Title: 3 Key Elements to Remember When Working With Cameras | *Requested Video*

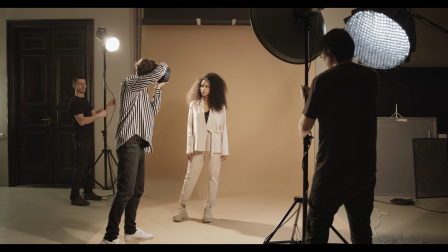8:07 Adjust its intensity, direction, color to really set the mood or vibe that you want in your photos or within your renders.
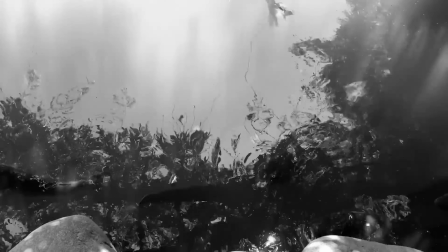8:18 Shadows are your friends. They add depth and character to your shots, creating a more interesting composition.
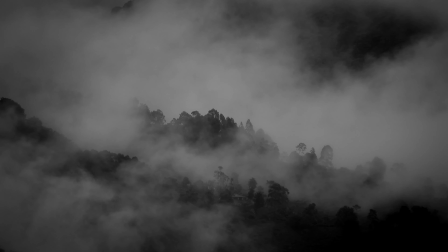8:25 Or even when you're playing around at Cinema 4D, play around with lighting.
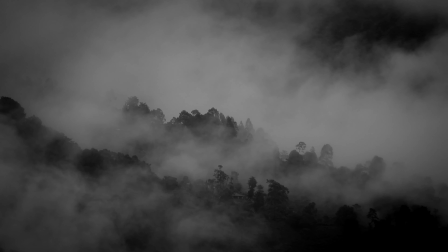8:30 They have tons of different light options and different settings you can use as far as the lights go.
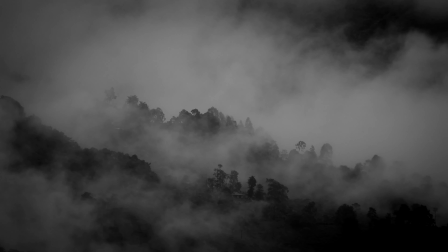8:37 So make sure that you incorporate those shadows, because it really helps add that depth.
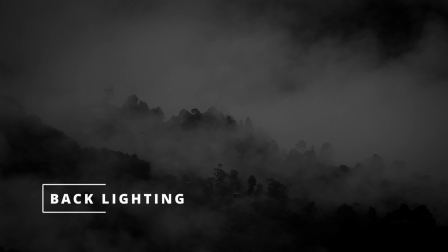8:44 As I said, backlighting adds a touch of magic too.
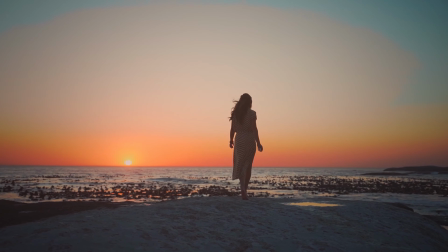8:48 Let light come from behind to kind of create silhouettes,
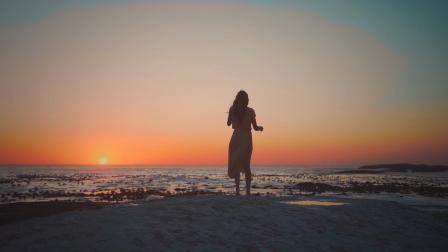8:54 emphasizing shapes and adding like some sort of mystery.
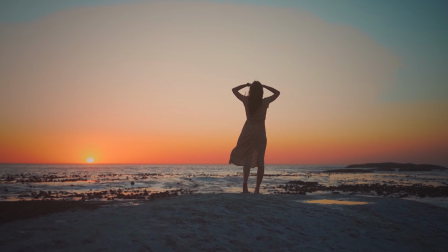8:58 This is really good, especially too if it's somewhat more abstract or some more of a
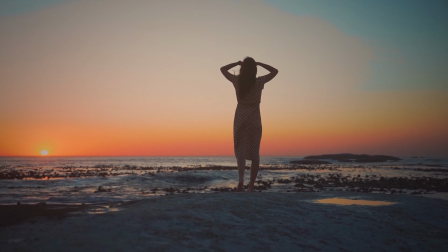9:06 grungy sort of a vibe that you're going for, or if you have if you're working a lot with black and whites,
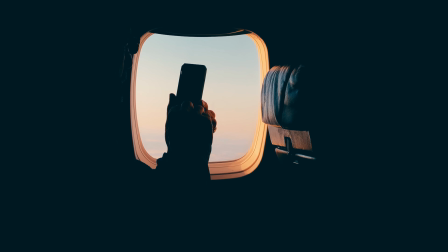9:14 really utilizing backlighting and shadows, it can add an extra element for what you're going for.
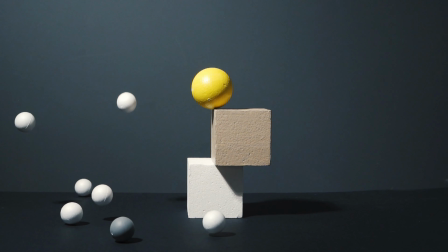9:22 However, with that in mind, and make sure that balance is key.
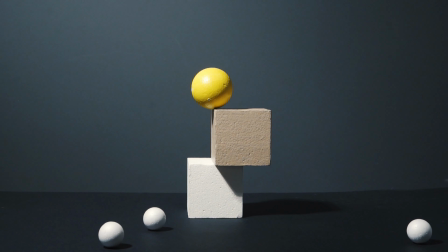9:27 Find some sort of sweet spot between highlights and shadows to give your photos dimension and visual appeal.
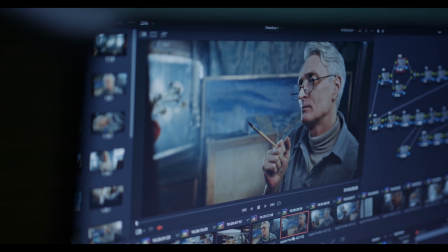9:35 You definitely don't want to go into post and just make it so dark that it's kind of hard for the viewer to see,
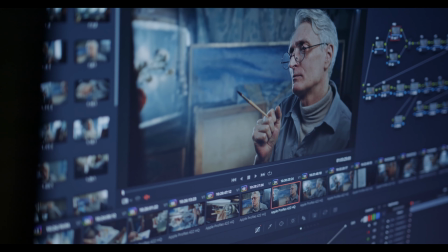9:43 and also you don't want to make it so bright that it's kind of hard to look at too.
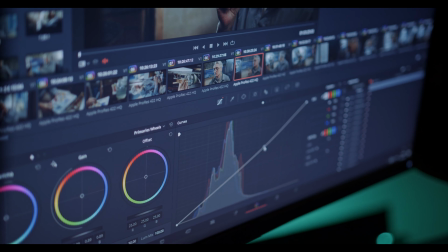9:49 So make sure that you kind of have a nice balance depending on what kind of theme you're going for, or what kind of goal you want.
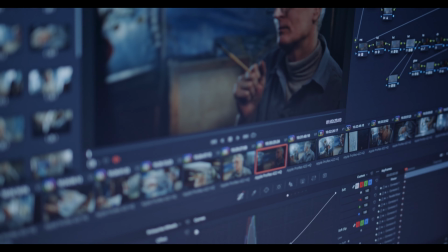9:58 And so make sure that you find that sweet spot for both your highlights and your shadows.
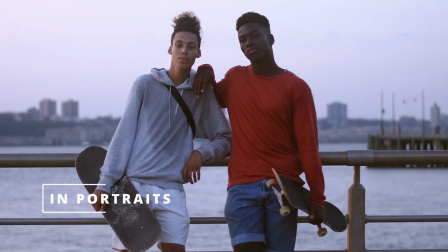10:06 In portraits, soft, diffuse light works wonders.
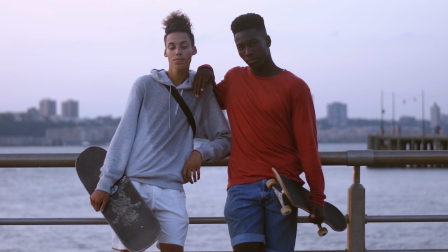10:11 It smoothens out shadows and flattens your subject.
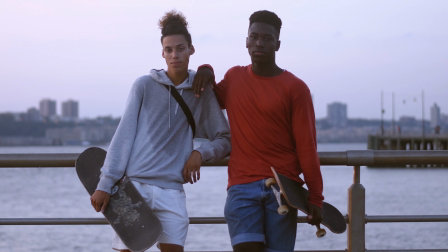10:15 It's kind of like that secret sauce for those stunning photos.
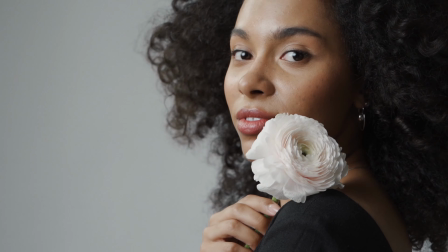10:20 So whether it's natural light or artificial, playing with light is like a painting a brush in photography.
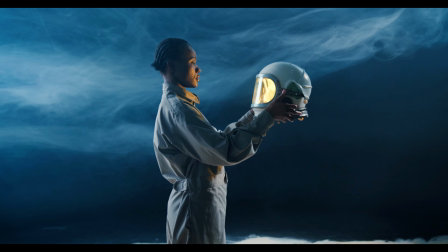10:27 Experiment, observe, and let the light kind of help you actually tell your story.
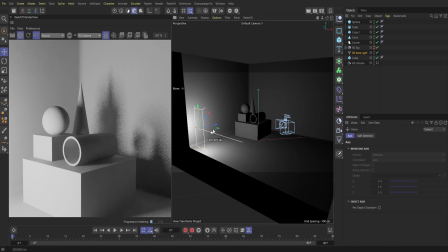10:33 And then as we hop into Cinema 4D here, again, same thing applies within Cinema 4D.
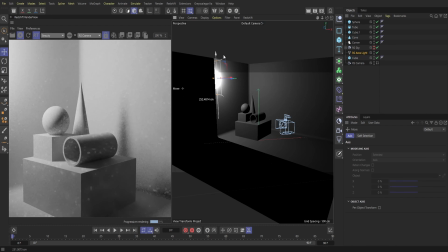10:41 You have tons of options between, different area lights, spotlights, you have gobos, you have
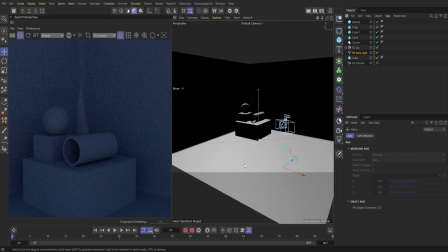10:49 HDRIs to kind of help bring a specific look or feel to the atmosphere.
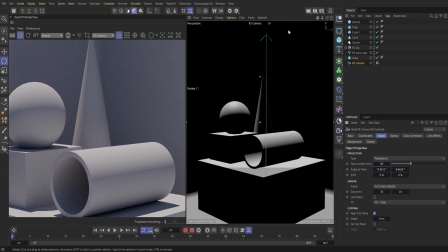10:56 And so I think what's unique about Cinema 4D versus actual photography is you have a lot more control as far as the lighting goes.
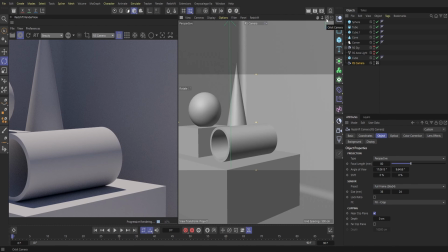11:05 Unfortunately, with photography, especially outside,
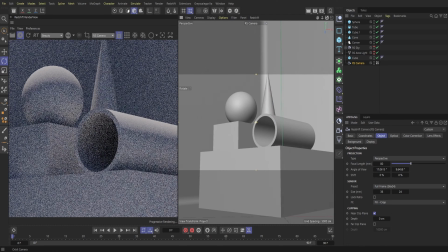11:09 you're only limited to so much either light or just even sunlight in general.
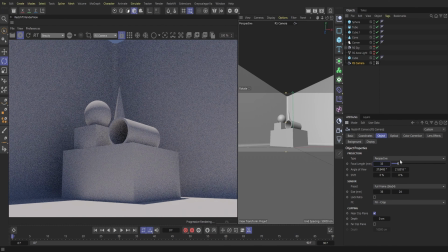11:16 So sometimes you have to kind of work with the time of day, where in Cinema 4D,
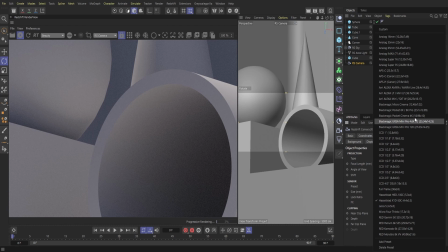11:23 you have a lot more options where you could pull up a sky rig, you could set it to 12 in the afternoon,
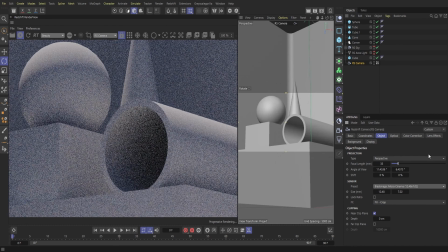11:31 you could set it to morning, you could set it to night,
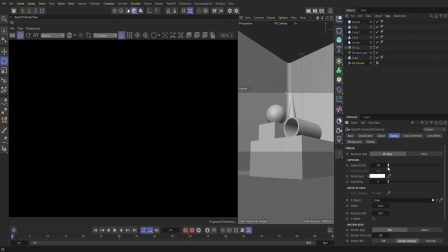11:34 and so you can achieve a lot of different looks without having to either wait for that time or
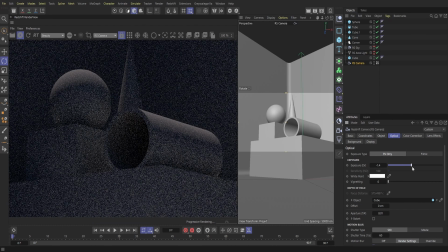11:41 set it up in some sort of studio.
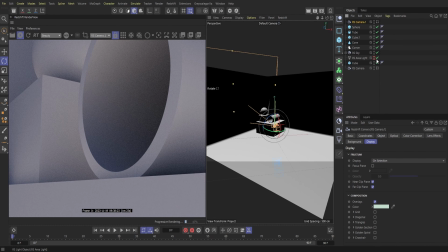11:44 So again, whether it's photography or Cinema 4D, lighting is extremely important, especially with renders too.
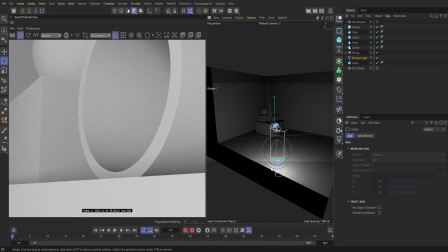11:53 I know myself, I've made renders where I thought it was an adequate enough light, and I go and render it,
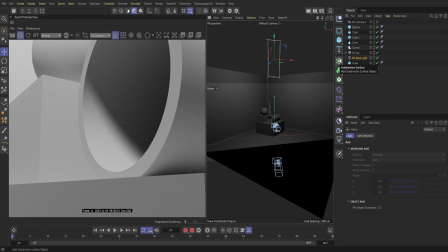12:00 and it's just kind of this dark image that really doesn't have a lot of light to it.
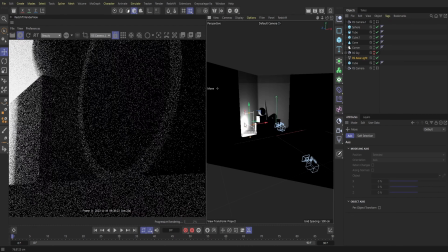12:07 So you might find for your first couple of renders that those renders are kind of meant to
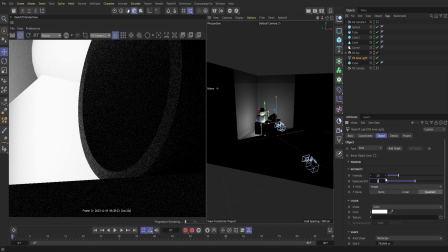12:13 help you either add in a little bit more light or kind of fix the scene a little bit.
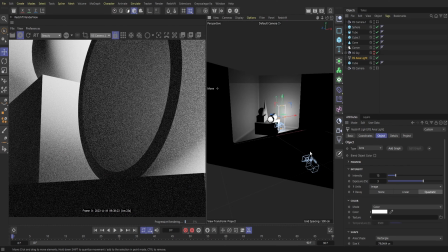12:19 And then once you get to render 5 through 10, that's where you can kind of hone in a few different elements there.
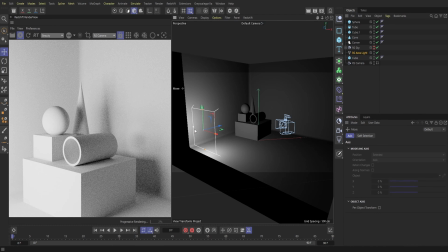12:27 So lighting is super important. So no matter if it's photography or Cinema 4D, make sure that your lighting is good,
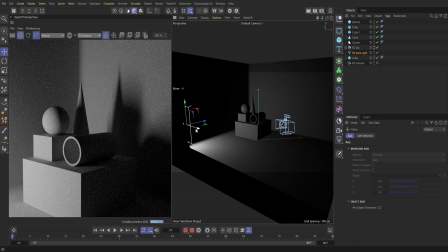12:35 because even though we do have post-effects software,
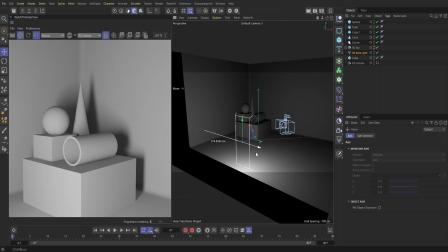12:39 just having that lighting there, or even with creating some sort of a story or mood,
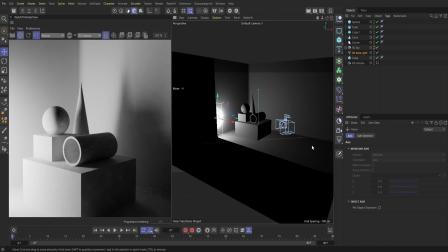12:46 the lighting really helps set the tone.
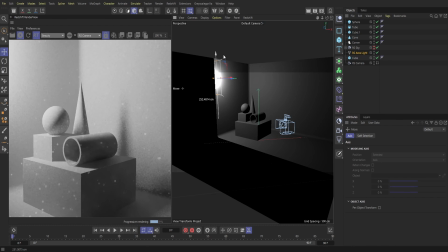12:48 So again, another element that you really should be utilizing within a given scene or within photography.
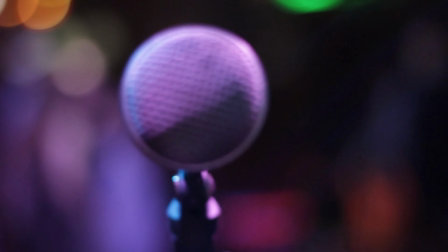13:04 Last up is focus / depth of field. So whenever looking at a picture, video,
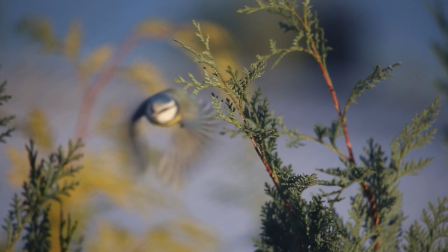13:13 or anything in Cinema 4D, it brings an extra element to your scene or photograph.
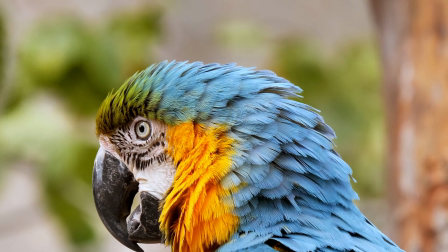13:20 It helps you focus a lot more on a given object,
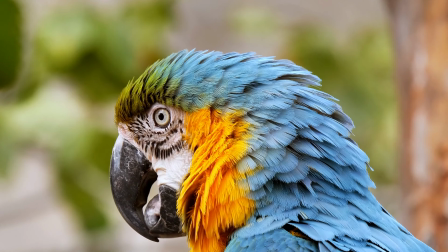13:23 or allows you to kind of guide the viewer to tell them what you're looking at or tell them what to look at.
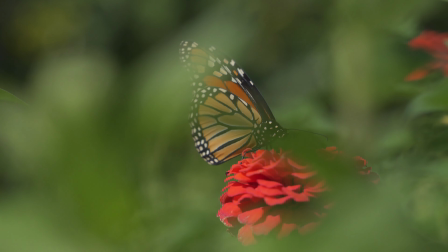13:30 Depth of field refers to a range of sharpness in a photo from the nearest to the farthest elements.
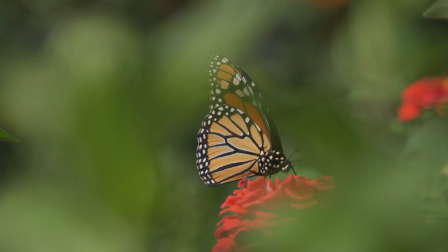13:38 It's a powerful tool that can really help transform your images and renders.
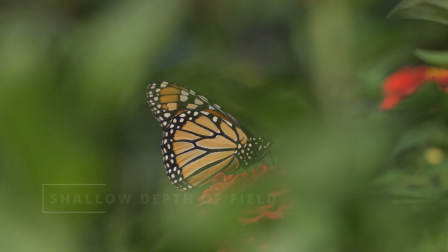13:43 A shallow depth of field achieved with a wide aperture brings your subject into
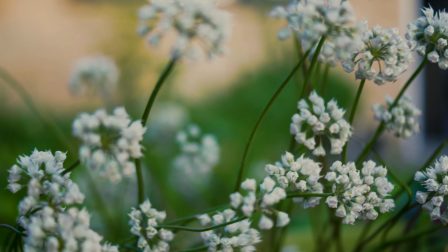13:48 sharp focus while blurring the background in such a really unique way.
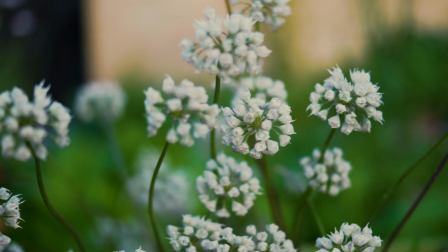13:54 This technique directs the viewer's attention, making the subject stand out and creating a pleasing
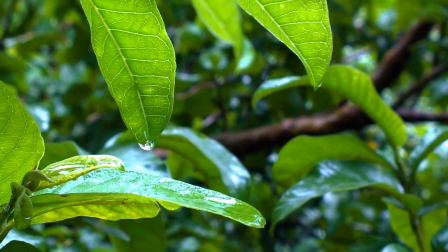14:02 visual of separation between the focus item and the background.
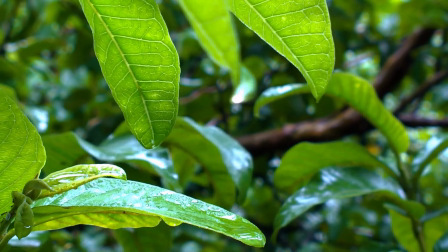14:06 And so conversely,
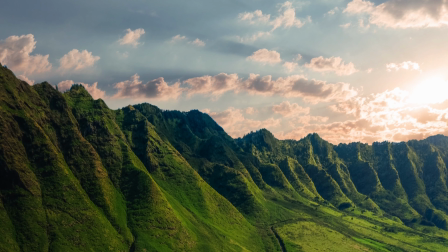14:08 a depth of field achieved with a smaller aperture keeps more of the scene sharp from the front to the back.
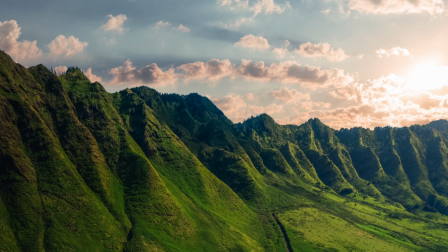14:16 This is ideal for capturing landscapes or scenes where you want every detail to essentially be in focus.
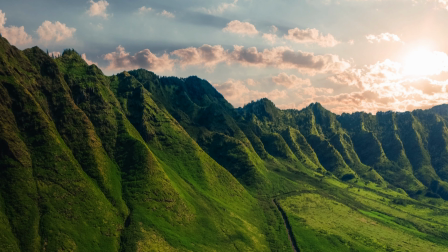14:25 Understanding when to use depth of field is like having a secret language in photography.
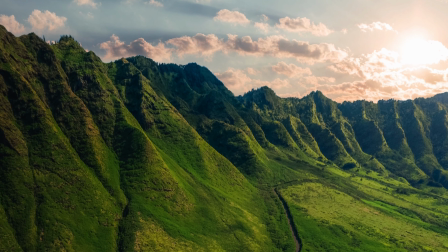14:31 It allows you to convey emotions, highlight focal points, and guide the viewer's experience.
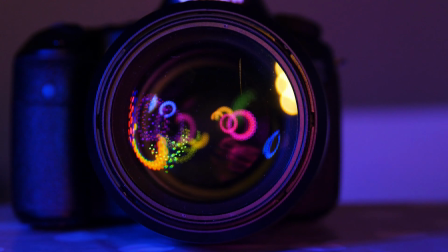14:37 Experimenting with depth of field adds a layer of creativity to your photography or renders.
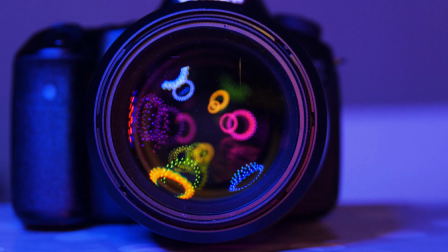14:43 It's about making intentional choices to kind of elevate your storytelling. So Whether you're isolating a subject in a
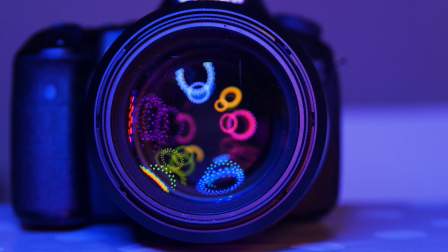14:52 background or capturing a sweeping landscape in detail,
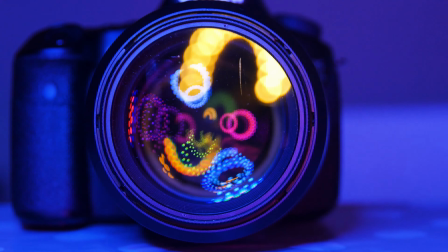14:57 mastering depth of field is important to creating visually captivating photos.
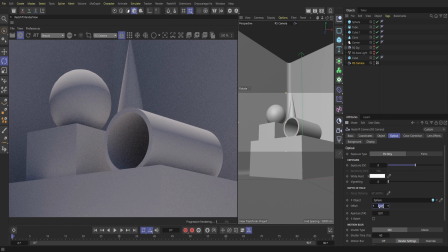15:03 So as we hop into Cinema 4D, what's actually really cool is Cinema 4D has a setting within camera. If you go into camera and select optical, there is a depth of field option there,
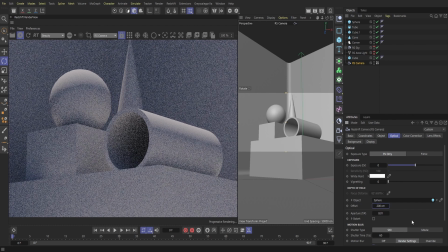15:19 so you can actually select the item that you want to actually focus on. You can play around with the aperture, you can play around with the different focus levels here. So you always have a lot of different settings to really play around with.
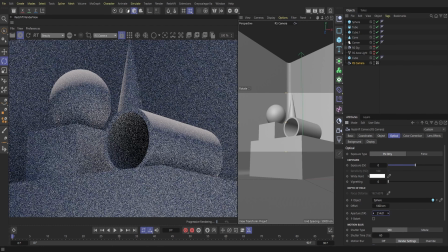15:36 It is extremely important that when you're playing with depth of field to turn on bokeh.
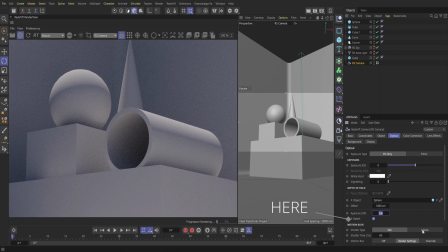15:43 If you don't do that, you're really not going to see the effects here. So I'm going to play around with a few different settings,
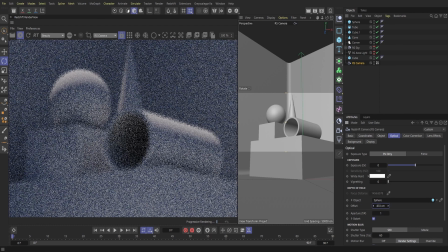15:51 and you can see what kind of look pops up in the render view here, where you can see that as I play around with settings,
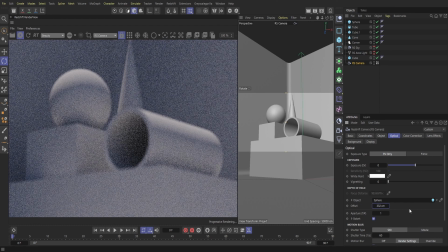15:59 you can kind of get a different feel, and even just playing with the depth of field adds a different element to the render view here, because again, if we're keeping composition in mind, we have our lighting here.